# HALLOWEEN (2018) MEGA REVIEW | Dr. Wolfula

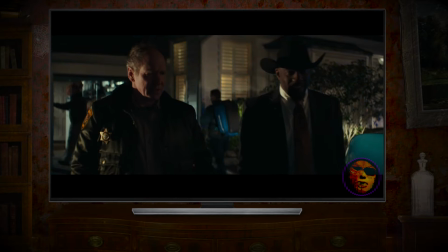He kinda just gives the police force a face when they're too tied up in bureaucracy to properly handle the situation like Loose Cannon Laurie.
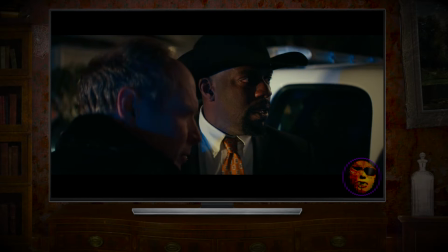Frank, what are we doing? We don't need your help right now, Laurie. You're just standing here! Please do something!
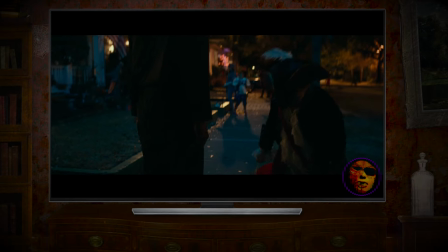Really though, one of the shining areas of Halloween is seeing classic Michael Myers on the loose in Haddonfield again.
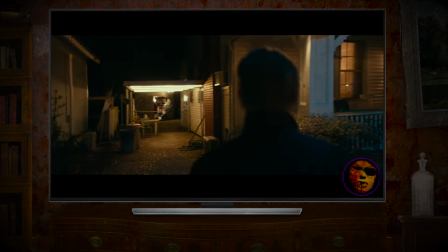The introductory extended tracking shots of Michael wandering around is fantastic.
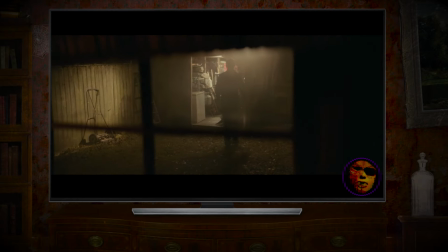It's like Michael's a kid in a candy store assessing all the possible victims, and you get this almost unedited look into Michael's process.
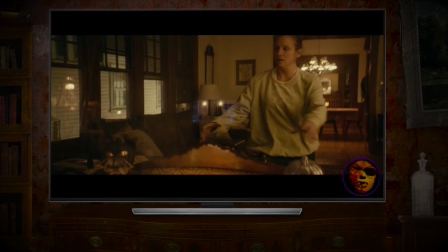It mostly just seems like he acts on a whim. He sees an opening and he moves on it immediately.
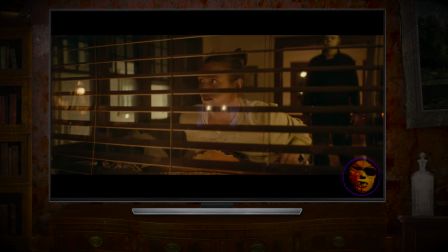No hesitation, never misses a step in all this time. That's what really makes Michael's scary.
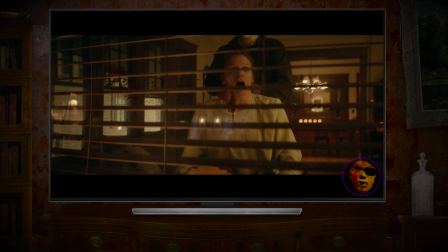He's a murder machine. Ending a whole ass person's life is just a routine that he doesn't have to think about.
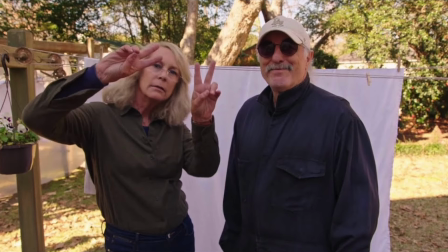He'll kill a person, find a knife, and then just move on to the next victim. Nick Castle, the original Shape, doesn't play Michael Myers for most of the flick,
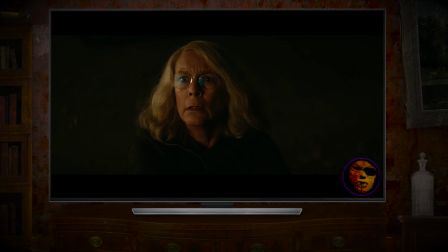besides the cameo shot where Laurie sees Michael again in a window and, after shooting what turns out to be a mirror,
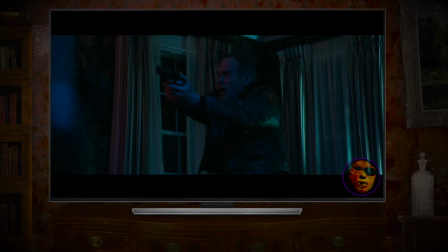it switches to James Jude Courtney as a torch pass. Nick Castle was an advisor on set, though, and it definitely shows in James Jude Courtney's performance.
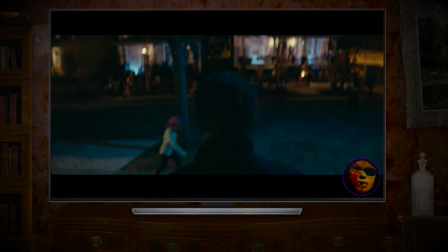I feel like this Michael is the closest to the original in a long time while still having a new vibe.
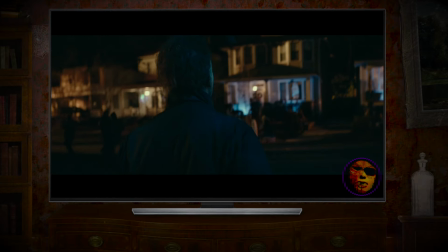Like the Shape's humanity has eroded even more in all this time, so now he's much more of a hollowed out murderous automaton in the form of flesh and bone.
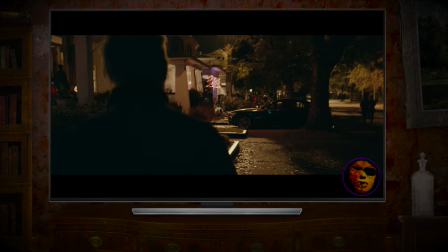Going off topic, but I really gotta give kudos to Michael Simmons' cinematography on this film.
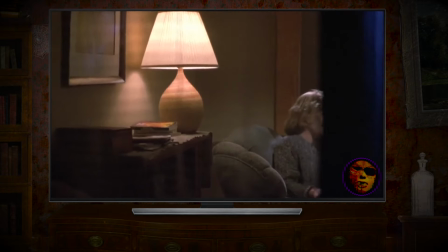Halloween 2018 is a lovely looking horror movie to be sure. I feel like most of the Halloween sequels try to imitate Dean Cundey's look in the first movie,
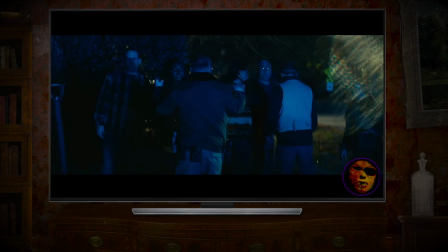but this flick kinda just does its own thing visually, which is a established from the very beginning at Smith's Grove.
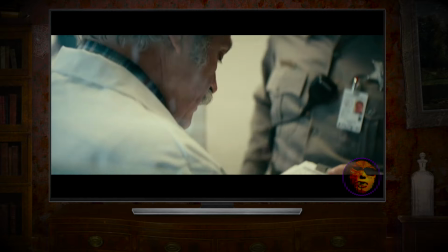It's this stark white, sanitary environment that's built up slowly with all these various shots of different aspects of the facility,
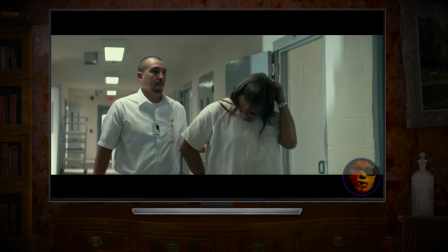from the prisoners to the staff, and all the way down to the technical inner workings of the sanitarium,
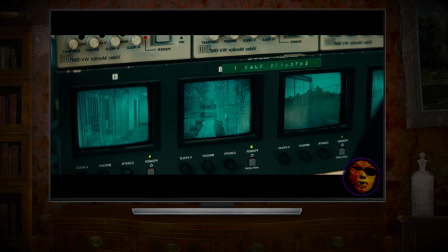a strong sense of place is established before any of the characters are actually introduced,
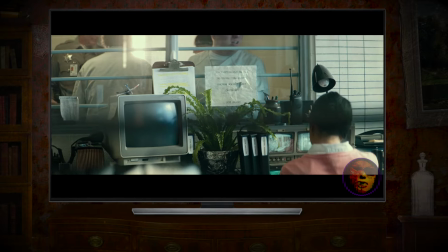and the way it's all organically cut together makes for an elegant, natural viewing experience.
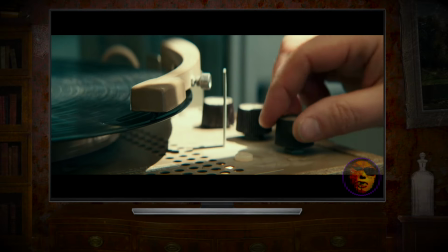This visual approach really complements the actual horror in this film.
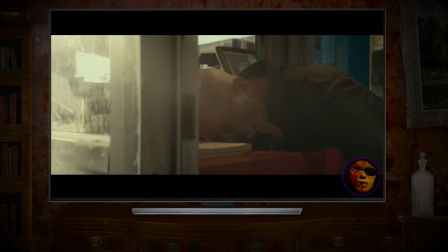As Michael's presence and handiwork is slowly established, it builds up anticipation and unease leading up to Michael's kills.
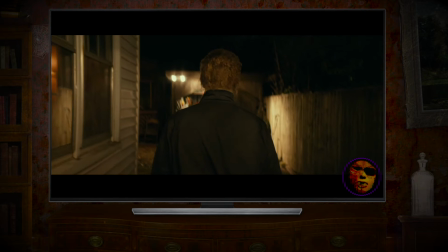Most importantly, the flick flourishes on Halloween night because it firmly establishes Haddonfield as a prime environment for Michael to exist in.
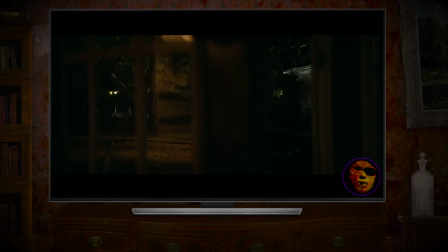The suburbs are set up as a dark labyrinth of fences, trees,
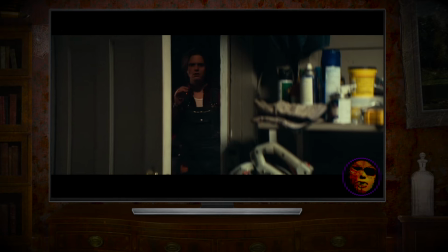and clotheslines that interconnect and lead into more open and unlocked doors than a killer could ever really need.
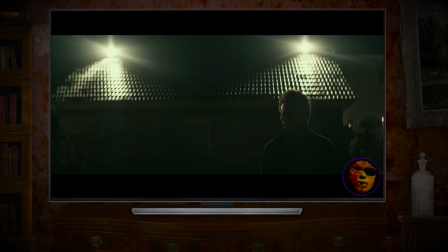It's just a perfect world for a slasher like Michael to exist in, with plenty of potential for inventive gimmicks like the motion-detecting light leading up to Oscar's death.
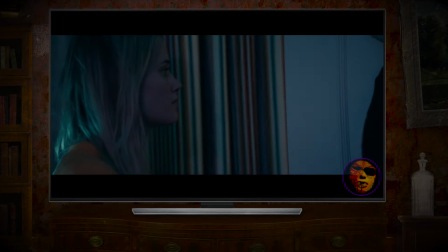You really don't know where Michael might pop up next, unless you were spoiled by the trailer and know it's the closet. Fuck. And then they ruin it with having her slip afterwards. In summary, so we can fucking wrap this shit up and talk about the finale,
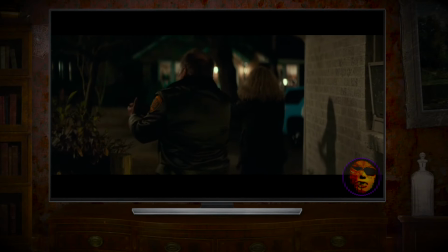Laurie and Hawkins kind of partner up as a crack team of old people looking for a particularly ornery old person.
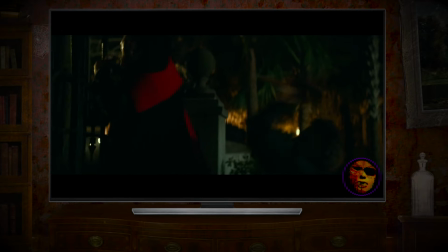Michael coincidentally kills most of Allison's friends, but she ends up finding safety quickly.
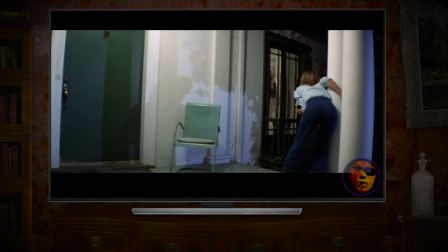Back in the 70s, nobody gave a shit about Jamie Lee Curtis in danger. Kids today have it so easy.
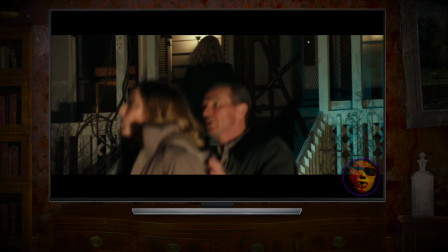Fucking millennials. So Laurie takes her daughter and son-in-law to the safest place to hide.
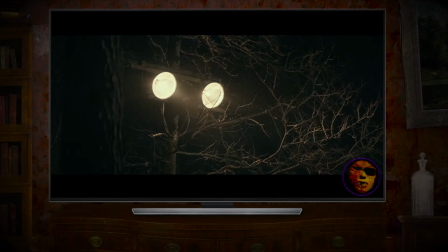No, not police headquarters, you fucking idiot. Laurie didn't spend all that money on spotlights and surveillance cameras to not use her own fucking house, okay?
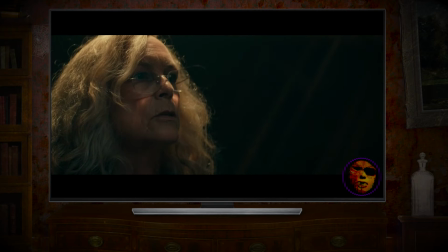He waited for this night. He's waited for me. I've waited for him.
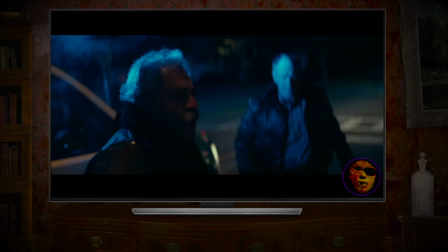So Hawkins, and for some reason not Laurie,
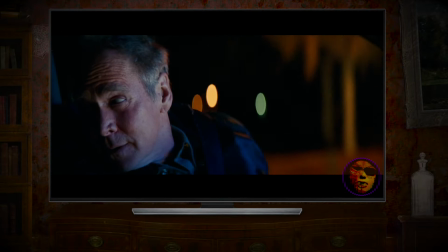intercepts Allison and they're all on their way to rendezvous at the Strode residence and wait for everything to just blow over.
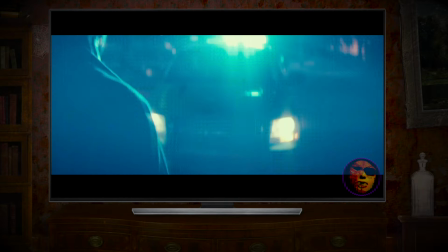Except Hawkins spots old Michael and decides to Ben Tramer the guy's ass.
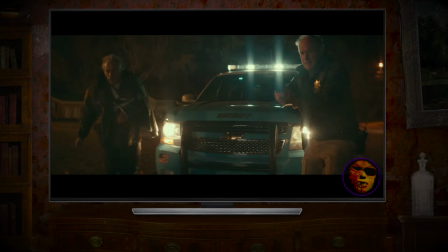Well, I guess Michael's as good as dead, right? Not exactly. Here's where the movie gets all twisty McDeus Ex Machina on our asses.
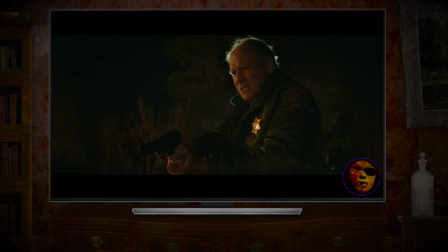A gunshot wound recovering Dr. Sartain tags along with Hawkins and decides to pull a fucking Brutus on the officer.